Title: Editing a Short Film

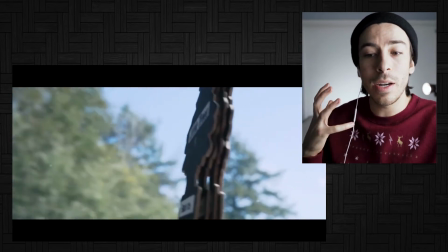(4:05)
And we go straight into our another dream scene,
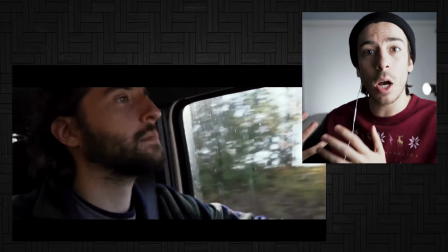(4:07)
which again is kind of cut in a montage-y kind of way to show it's positive to start off when eventually it doesn't.
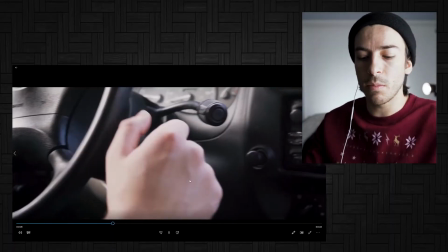(4:16)
So with this little bit here, the static kind of like cutting out of the music, I think is a perfect time to talk about the sound editing and like sound design of this movie. I don't think I ever worked harder sound design wise than I did on this. It took a while but I wanted to find that right sound and noise that really resonated with the theme of itself because there's a lot of static noise that you can get but a lot of it's like either too goofy or it's a little more fun. I wanted something that sounded disturbing and desperate and I often found that by layering audio tracks.
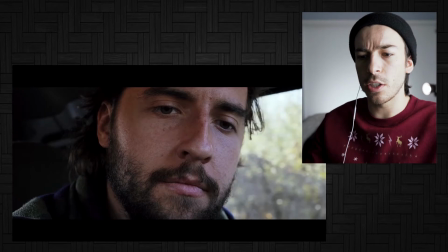(4:47)
I love this little bit here too where he sees the gun.
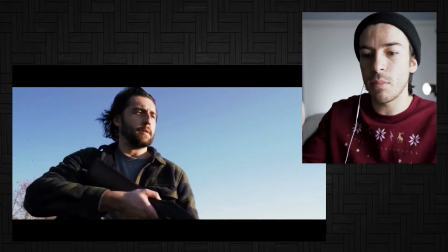(4:50)
I'm a big fan of transitions going from scene to scene and this is a great example of visual storytelling, visual edits and kind of like a jump cut put together.
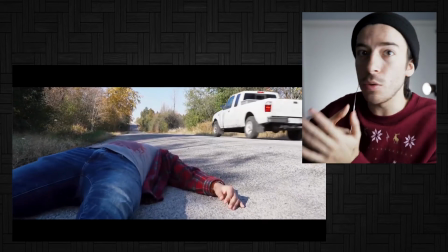(4:58)
You see a pistol in the glove department and then you cut straight to smash cut more or less to Andre with the actual gun.
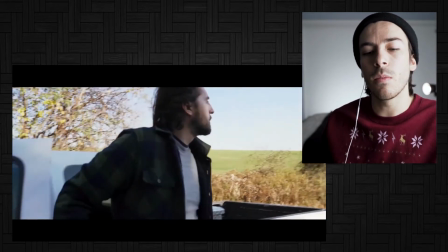(5:05)
This scene right here where Andre sees the dead body on the road can mean a lot of things maybe to a lot of different people.
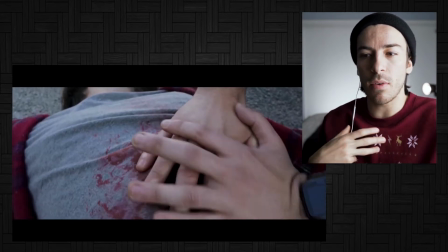(5:10)
To me it was always kind of a symbolism that if Andre keeps going through these addictions,
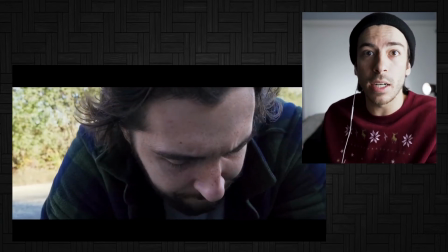(5:15)
keeps trying to escape from his horrible reality, it's going to eventually lead to a pretty bad end.
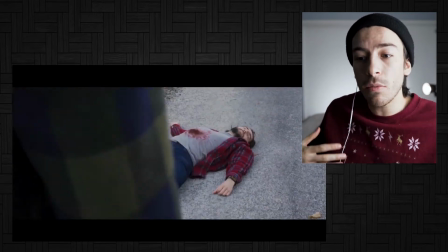(5:21)
In this case death where he sees himself in Johnny's shoes and eventually changes
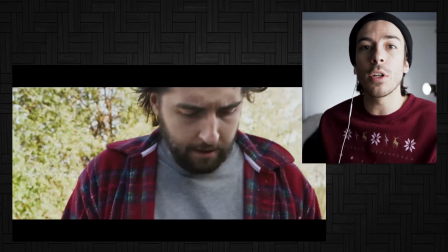(5:26)
costumes because he sees himself fully and that kind of transitions us to our next scene.
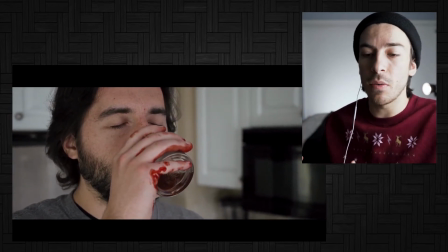(5:31)
As I said in my how I shot the movie or like making a short film video it's around this scene where I learned that you know
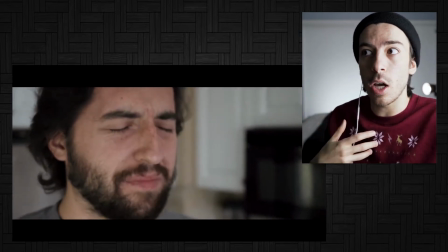(5:37)
longer takes really letting your actors get into role gives you a lot of room as an editor because a lot of filmmaking and editing is really one shot to reaction shot and how that reaction affects our character in the environment. So the more you let your actors play, the more room you have as an editor to really cut in on those exact moments where the reaction is the best.
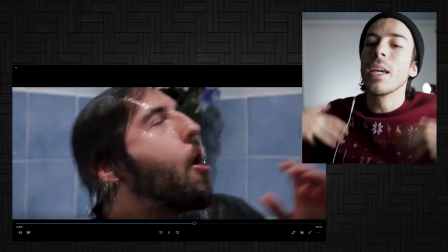(5:59)
And again, me being the visual transition guy that I is, the glass is overflowing, cut to Andre popping out of the pool as he's overflowing in the bathtub.
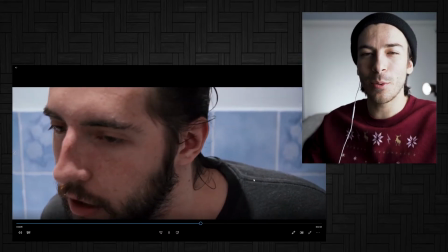(6:07)
Woo! This one-er shot here, we talked a lot about in my shooting or making of video.
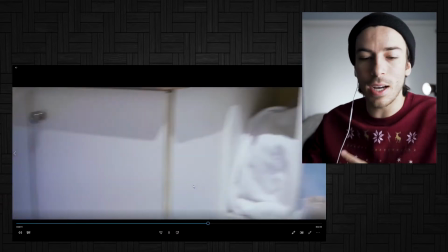(6:13)
I had said I had taken so many takes and I cut out a lot and I threw a lot of clips in the garbage and that was just mainly
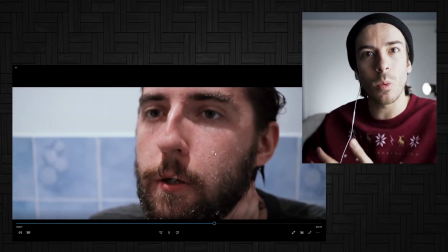(6:19)
the timing which everyone's felt better pacing wise those are the ones I kept and this evidently I felt was the best in terms of framing and in terms of pacing.
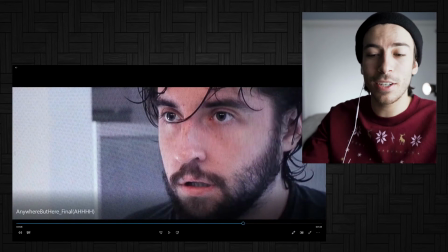(6:27)
I love this little edit here too because you see him looking in the mirror and then you get a shot here of him on a tv screen to symbolize him watching
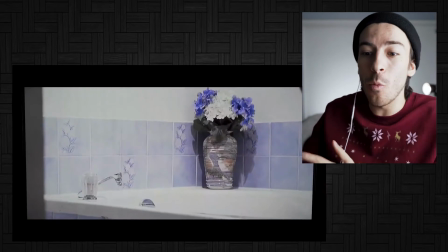(6:36)
himself in these dreams and then it glitches back into reality right after this and it's just originally i had it so it
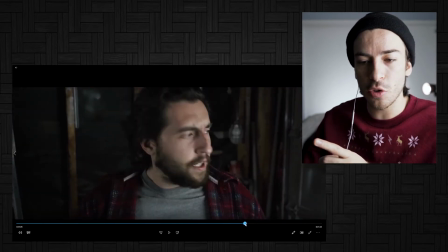(6:45)
was just kind of like his reaction in the mirror and then it jumps pretty much straight to him kind of gasping back but it felt a little disjointed
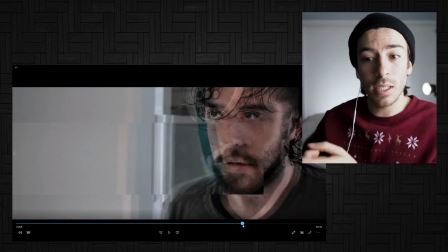(6:53)
not as cohesive as i would have liked so by reshooting certain parts this scene like andre on the tv here was a reshoot i did
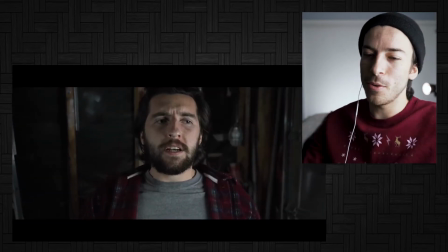(7:00)
while editing really helped stitch that little transition together and then we get to arguably my favorite scene in the movie like the climactic finale which he
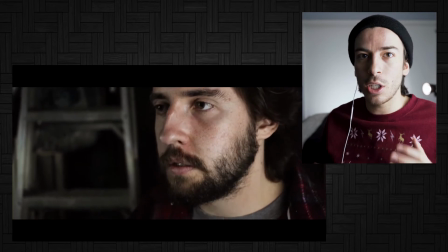(7:08)
gets to his his real world he thinks he's out he thinks he beat the addiction he's glad that he got out to then reveal the bloody nose
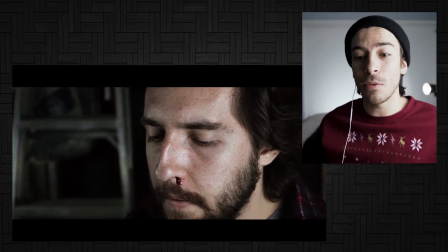(7:16)
and to show us that he's not out of the cycle his addiction has consumed him and that's where we get the big bum
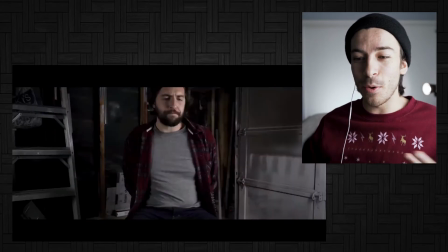(7:25)
bum and the music kicks in everything's going at this point i think that's where i'm going to take a minute to really reflect on the music of the movie music to me is one of the most important things in filmmaking so I really wanted to nail that eerie disturbing vibe. So when I found the music for the finale I found this guy called Luke Antensio.
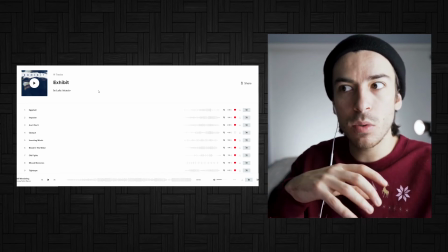(7:43)
But one of the songs I found for the finale came from this album Exhibit and to find other music from other composers that meshed with his work it was it was almost impossible.
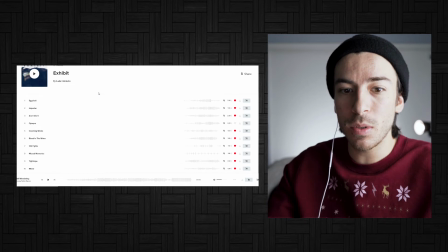(7:52)
But by listening to the rest of the album I realized I can just pretty much use all the songs from this album to
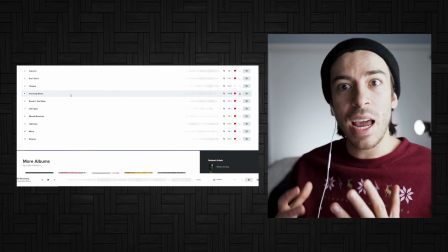(7:58)
compose my movie because they all fit the same theme and they had that continuity of being from the same composer.
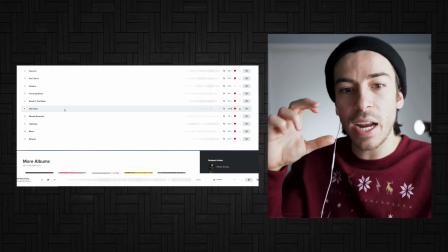(8:04)
So a clever thing that I did was every negative thing in the movie or negative dream, I used music from Luke's album. And the two positive outlooks on Dreams, the opening at the waterfront and when Andre's first driving the car, I used music from completely different composers, a completely different style to really contrast that horrid cinematic feel. So yeah, I never met this Luke guy before. I just got his music off of music bed, but I will give you a giant thank you because you composed most of my movie and you did it pretty damn well.
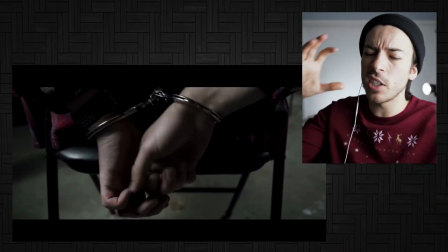(8:32)
So hats off to you, sir. That music just works so well in this ending scene.
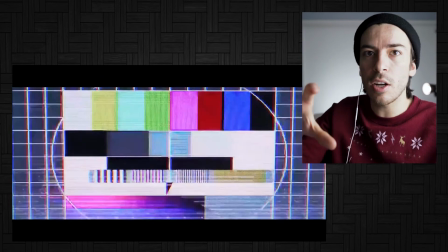(8:36)
And then I keep cutting back to the screen here, showing the static, showing Andre's getting deeper and deeper into this.
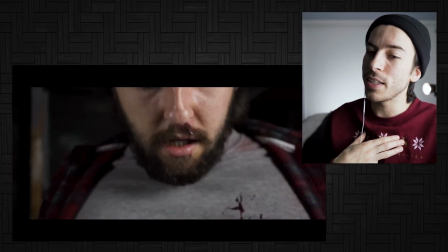(8:42)
And then we cut to probably my favorite shot in the movie. Again, going back to that long take and really letting Andre act it out.
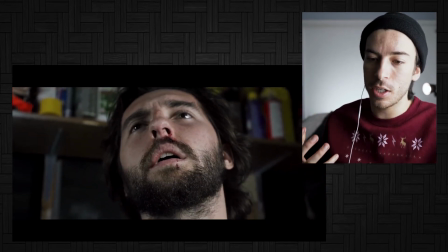(8:50)
Look at that. Look at that acting. You can just tell this guy has lost everything.
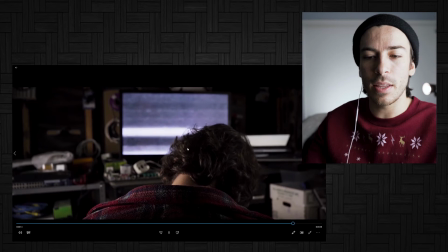(8:55)
He's about to lose everything. Now, when I originally thought of the idea for the movie, this shot right here was pretty much like the shot for me.
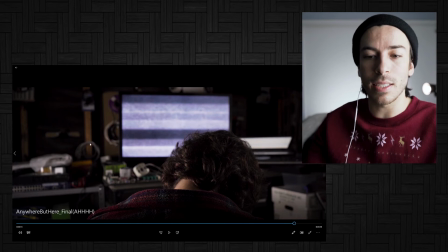(9:03)
I knew I wanted like the head falling down or like a silhouette here with the TV in the background. It just looks super cinematic and it gives us a lot of layers as well to work with. And then again cutting right back to the static we're further in.
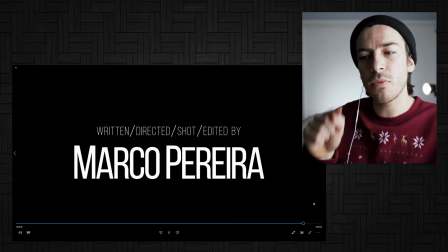(9:15)
Andre's further in. It consumed him. Movie's over. I think this is my first short film like proper short film that I didn't put any bloopers in the credits.
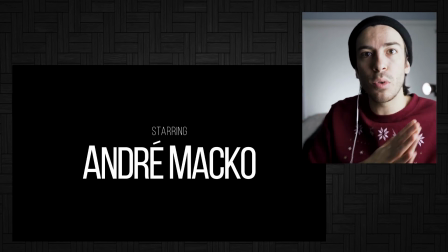(9:22)
I just didn't feel like it worked with the theme. It was a very serious movie and to just cut automatically the bloopers didn't make sense to me.
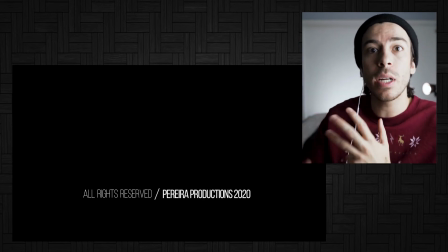(9:28)
Plus, I knew I was making that behind the scenes like shooting of movies. So I thought I'll just put them in there. So that's the final product. That's how I approached it for editing. Editing is a weird thing to show and to teach because it's very much, you've got to do it in order to learn. It's hard to teach someone pacing and scene structure. You really got to know what your end goal is and what the best method is to achieve that. And a lot of the time you just find that out through trial and error. I can't tell you the amount of times I edited a scene and then came back two or three days later with fresh eyes and completely changed it all. Editing is such a weird thing. It's such a underlooked part of filmmaking, but in reality, without editing, you don't have a movie. You just have footage. So practice it, learn it, and get good at it because it's pretty damn important.
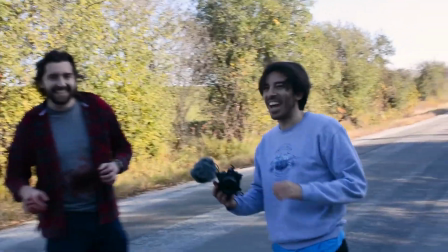(10:13)
But that's that. The book that is filming and making Anywhere But Here is officially closed. Next video, we are moving on to new topics, new horizons. I got big plans coming up, big plans, people. But here's hoping that you did enjoy the journey while it lasted. If you did, let me know by hitting that subscribe button so you can see more content like this. Follow me on all my socials. They'll be down in the description. And until next time, I'm Marco Pereira. Ciao for now.